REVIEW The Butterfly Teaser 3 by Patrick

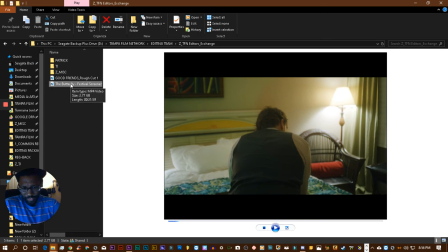And don't worry too much about that right now, because there's not much in the folders if you're worried about space. But you should have an external hard drive. If you're doing any kind of editing work, you should have the external hard drive anyway to store your stuff. And also, just for conveniently, if we have a meeting or something, you can bring the hard drive, and you can,
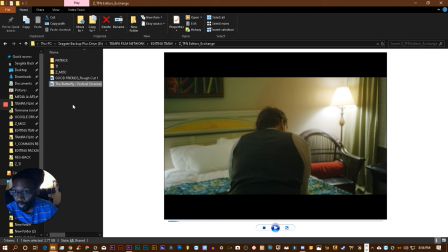instead of bringing your whole desktop computer, that whole thing.
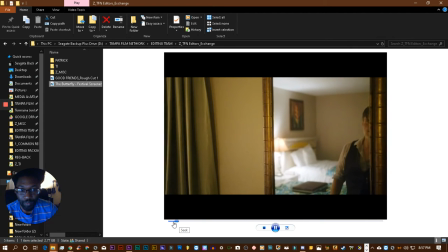But so, like, in the beginning of the film, he comes out of the bathroom because he's just time traveling, and he's looking at the effects that it's had on him.
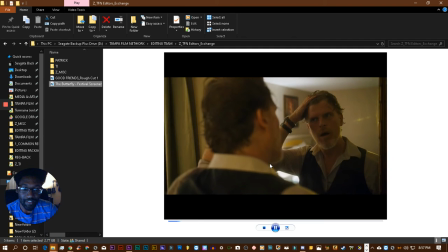He's soaking wet. He's looking at his hair. He's got bruises.
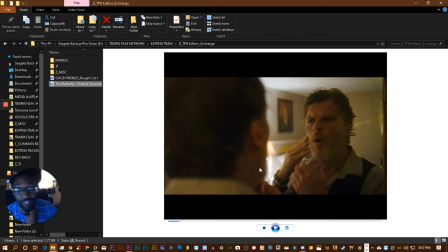Austin, the director of this film, told me that bruises are kind of the side effect of time travel, is kind of the concept that we're going for.
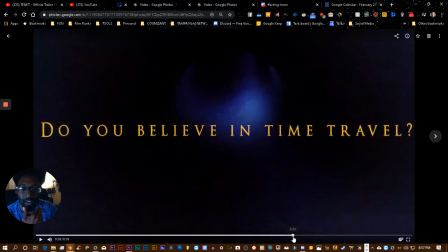But when you're having that exchange that I was talking about in the trailer or teaser between these two, Is it time?
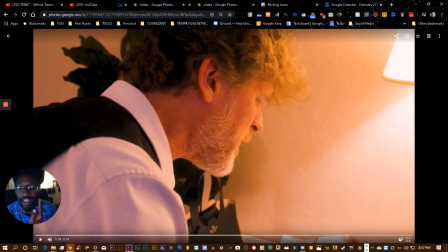No. you could have him saying that, but have a shot of him doing that instead.
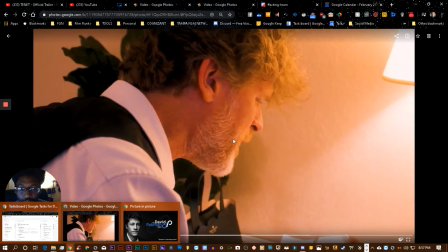That way you can not have to worry about the repetitiousness of this hotel room,
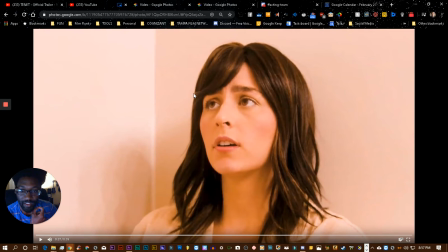and also save some of the visual surprise of that different part of the location for the bathroom for the film itself.
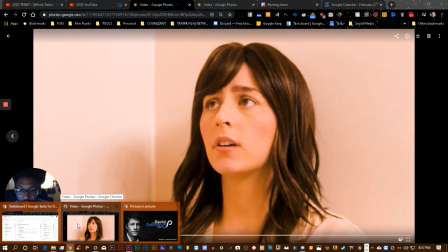So you can go to this solitary thing. Oops. It's on the hard drive here.
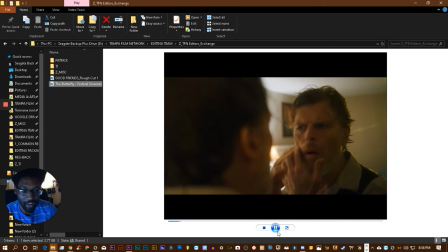And show this while that dialogue is happening. And that's fine.
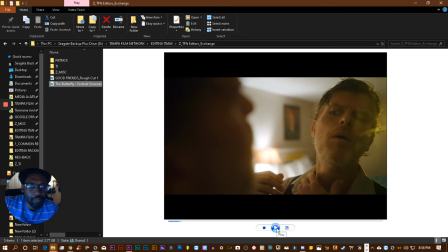That happens a lot in trailers where people are not talking, but you hear the voiceover of other characters happening.
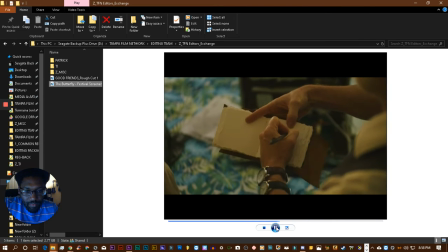When I first jumped, I went 12 years into the future.
Or you can show a little bit of this.
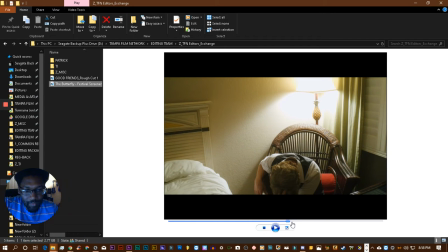Maybe not that, because it has a time machine in the background.
I lost.
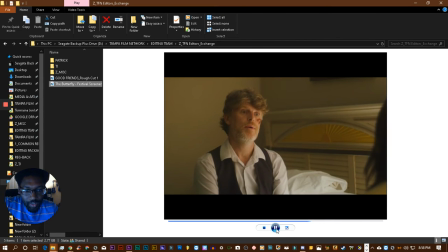You could cut to a little bit of their close-ups. In teasers and trailers, close-ups are one of the things that are used the most, because, like I said, the purpose of the teaser versus the trailer is you want to reveal as little as possible.
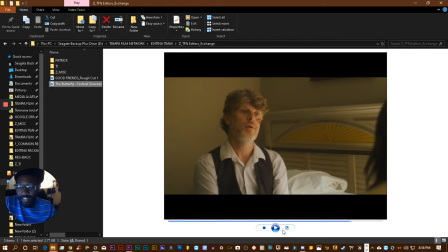So close-ups reveal less of your location and a lot about your subject and the amount of emotion they're going to go through in the film. So this here is not quite a close-up. This is like a medium shot, but like we do have some close-ups in this film.
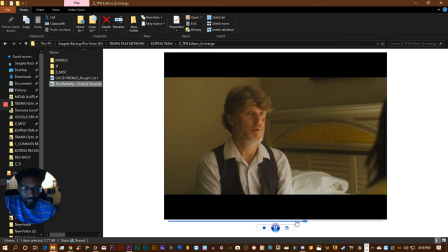Maybe not that.
So simple, but Must have been difficult at the time. When I first jumped, I went.
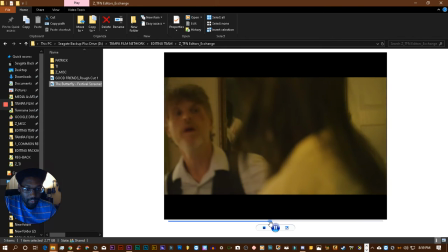But like that.
Just of how all of this.
That's a good one.
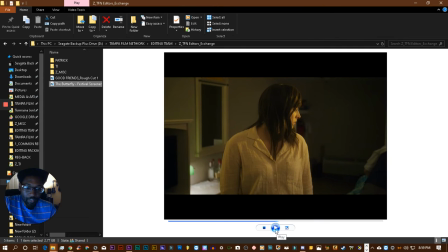But he's talking in that, so maybe the voiceover when he's talking in one shot doesn't work. But this would be okay. A lot of the other room is in dark.
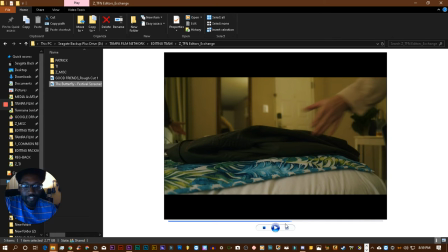We got to be mindful of repetitiousness in a lot of different dimensions, not just like the location that you're at being repetitious, but also the kinds of shots that we use can also be repetitious.
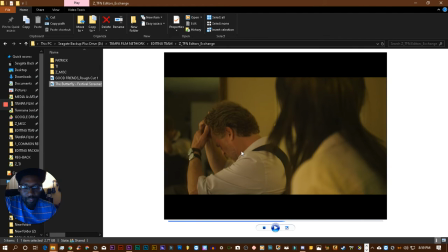So like if you have nothing but medium shots of your characters, for example, in your trailer, that's repetitiousness. You kind of want to go from medium close up to focus on like an artistic shot of like a clock ticking or something like that. For example, I don't think we have any of those in this movie.
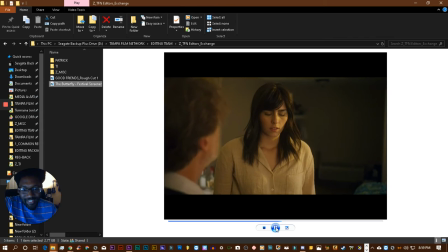But like these different shots where maybe they're not saying anything and you can just put the voiceover background from the other thing in there.
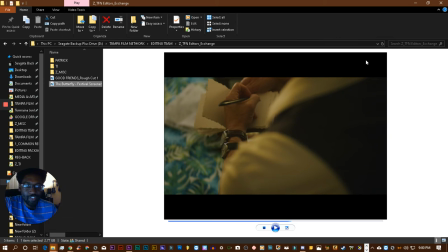That way you're still telling the story. So that would be my suggestions for as far as the dialogue, keeping the dialogue the same,
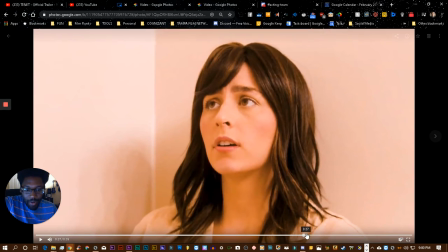but just taking out some of these problematic visuals for it. Otherwise, I love the visuals. I wish we had more locations other than the hotel room, because these are fine. It would be fine in a bigger context with if we just had more locations,
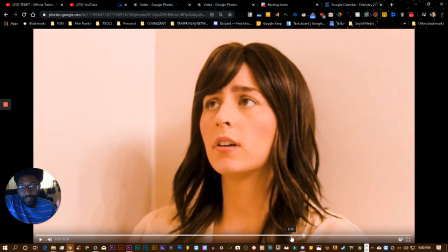but because we're dealing with a limited set, we kind of have to reveal as little bit of it as possible. All right, so I made my point on that. Now let's move on to the sound effects or the music.
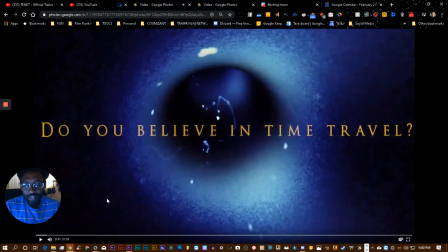First of all, good choice of the mood music. Let's do music and sound effects.
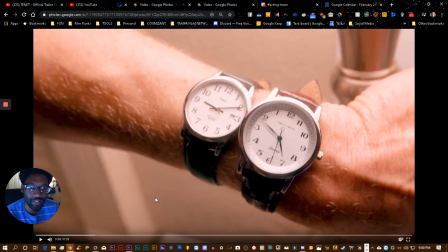It's kind of gives a severe tone about something serious about to happen. So overall, it continues the whole thing. So that's a good choice there. Let's go to sound effects real quick. This hollowed, deep wind, deep tunnel, whatever sound that's happening in the front is good, because it's kind of giving us the feel of time travel. You're giving it a voice.
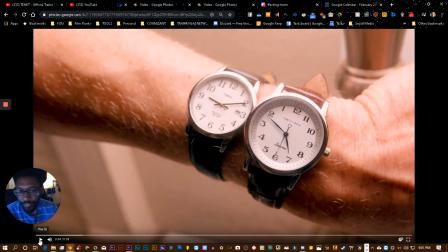And I like the way it howls in and howls out, kind of nice and smoothly.
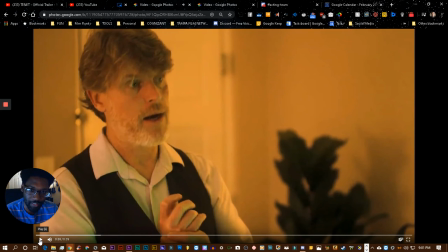The clock I think that's built into the shot.
I'm sure you have some questions.
There's no reason for the ice at that point. I think that's just part of the shot that you picked out.
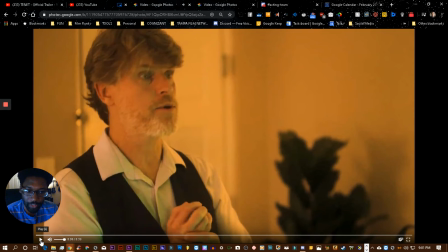Like, we don't see ice, so it's like a little bit of why do we hear ice? So just keep that in mind.
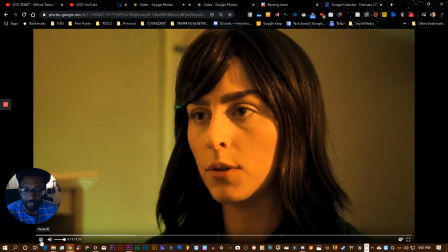I'm sure you have some questions. Why the fuck are you here? I traveled 12 years into the future.
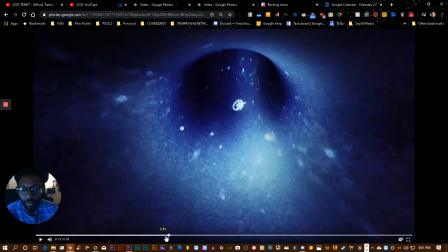Now that is an issue. So we cut back to our time travel portal footage here, right?
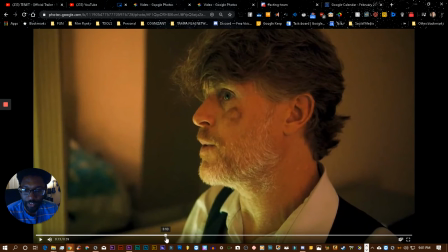Which, by the way, good choice there.
12 years into the future.
And we hear it's like this eraser sound effect. So it really kind of breaks the tension,
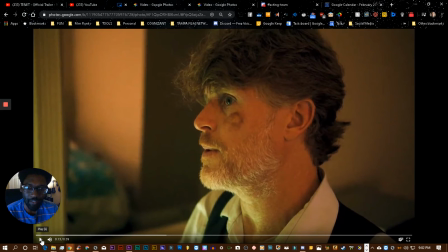and it breaks the mood, because it's kind of like, I don't know, it just doesn't seem to fit with everything else.
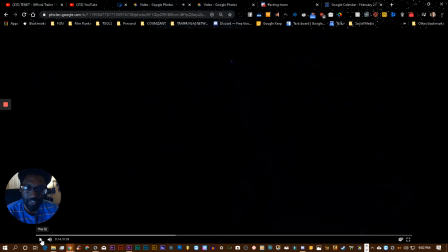It's a little bit crude. And it's there just because you cut to the other shot. We don't need it as a transition, and I don't think that particular sound effect is related to what we're doing.
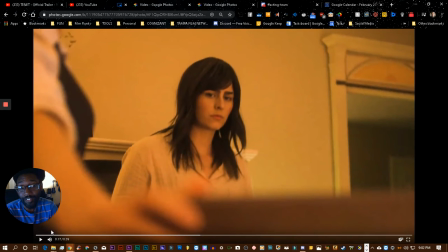It's too specific is one thing. It's definitely not related, because it's obviously like either a pencil scribbling on a notepad, or it's an eraser. It's probably a scribble.
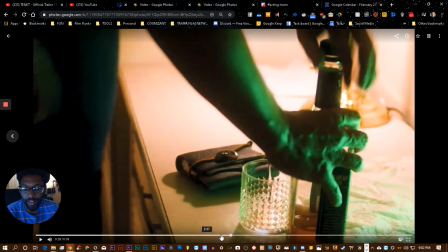You can probably cut that shot a little bit. It doesn't need to be that long. I'm supposed to be on just the sound effects right now.
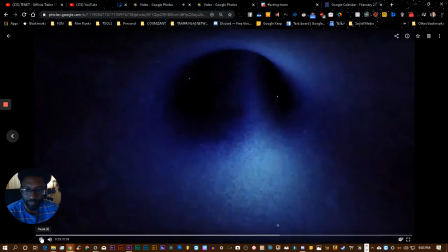I want to go back. Again, do something about that sound effect.
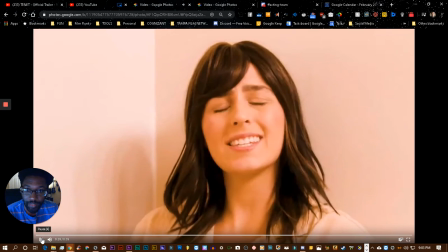Doesn't fit.
Is it time? No, be ready!
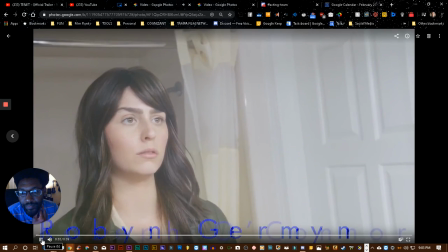I do love the time travel sound effects. So that's cool.
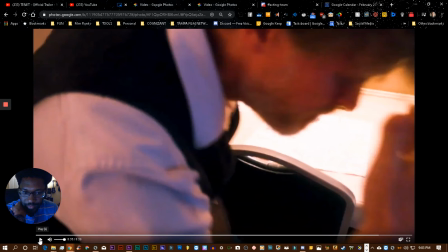I dig that. I know it's built into the thing.
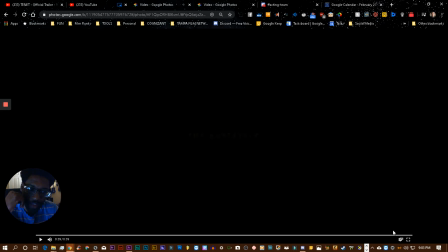All right, so keep that, because it's kind of our out.
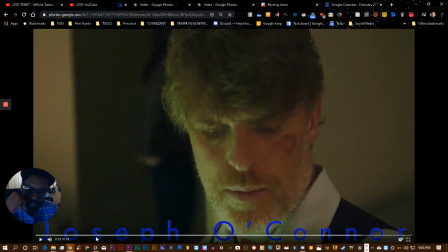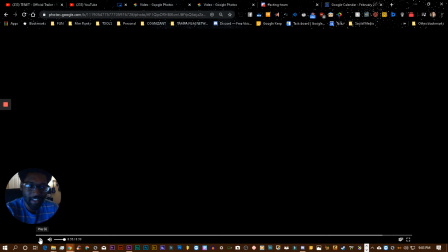There is a question about like what should we show when that sound effect comes, because before we had the part where she slipped into the tub, and it's a good shot. That's just perfectly the shot that you want to use for that sound effect in that moment in the trailer.
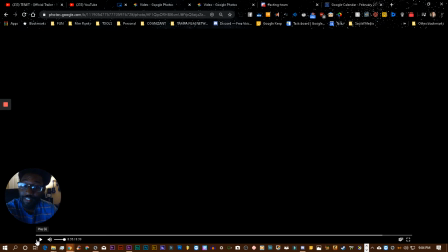The problem is, like I said, we're revealing the tub and how the time travel works at that point in the teaser. So that's the reason we have to switch that. In place of that,
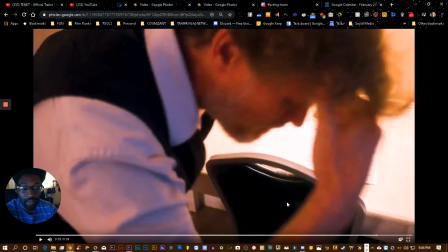we have the part where he's remembering a equation that she has tattooed on her arm.
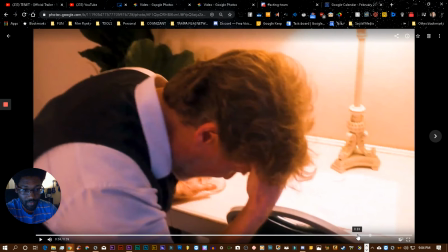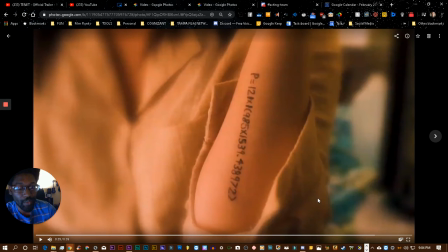Now, unfortunately, that is a little bit of a reveal, because that's kind of how he remembers to how to correct the issue that comes up with the time machine. And the time travel sound effect is so specific to something
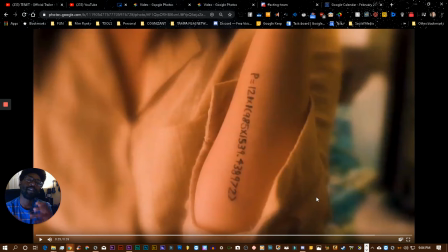happening that you kind of want to see something happen, or at least not something not happening. So we don't see time travel happening there. We do see him remembering.